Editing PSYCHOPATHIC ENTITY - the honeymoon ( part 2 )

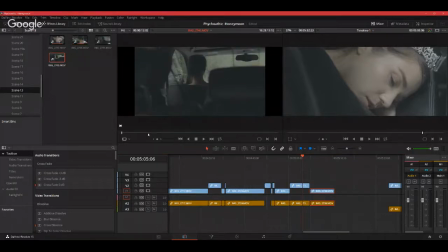Let's get that shot where she turns and looks.
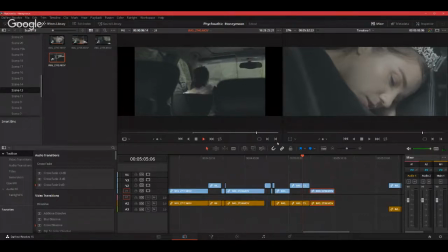So this is very important. This is the importance of getting a lot of shots. This way you can play with the
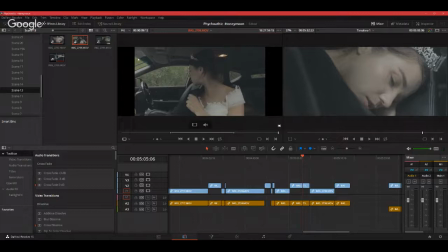angles, gain a lot of angles. You'll be able to play with a lot instead of just 1 or 2 angles. So if we look at
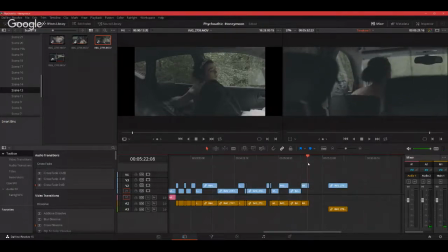this bit here, she turns looking. Okay, so we want her to turn looking to her right.
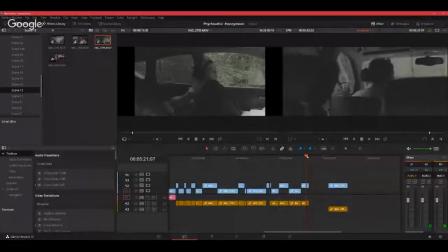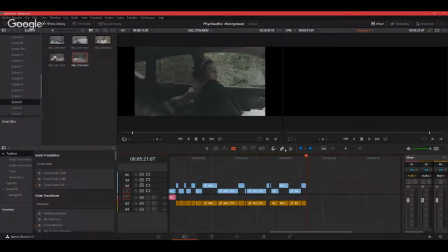As she looks to her right, we then cut it to this one right here.
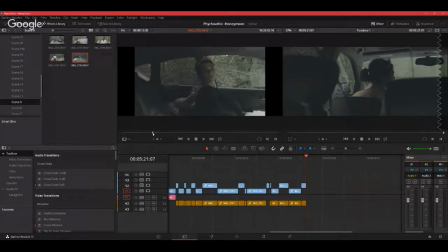Right there.
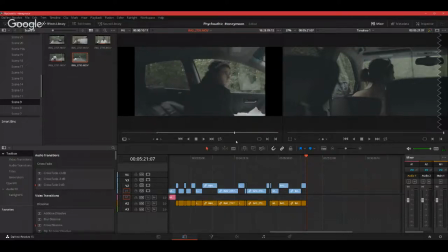Scene 13, let's see.
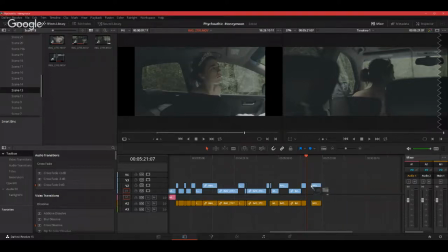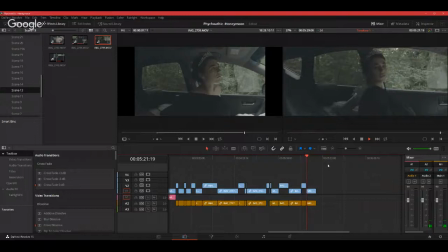Okay, I think what I'll do is, because it doesn't link well, so I'm going to stretch this till she just
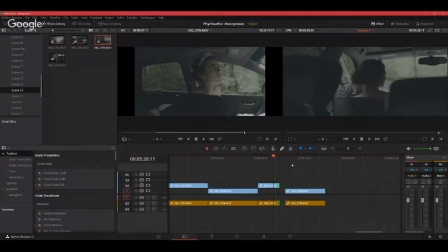about to turn, and then link it up with that where she just about to turn as well. There we go.
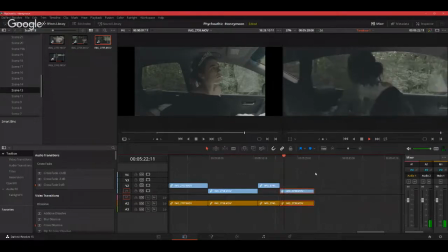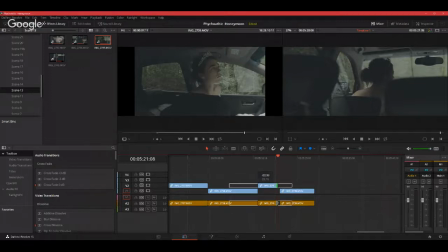Okay.
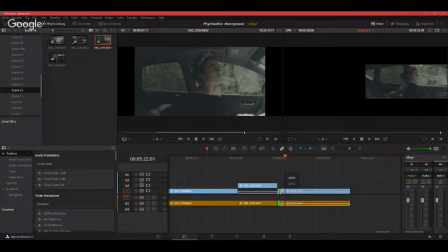I think we're struggling there with it a little bit as well, so we'll stretch that a little bit more.
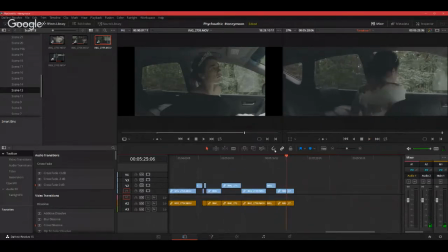That's it. So it's as if she's just heard something, and yeah, that's fine.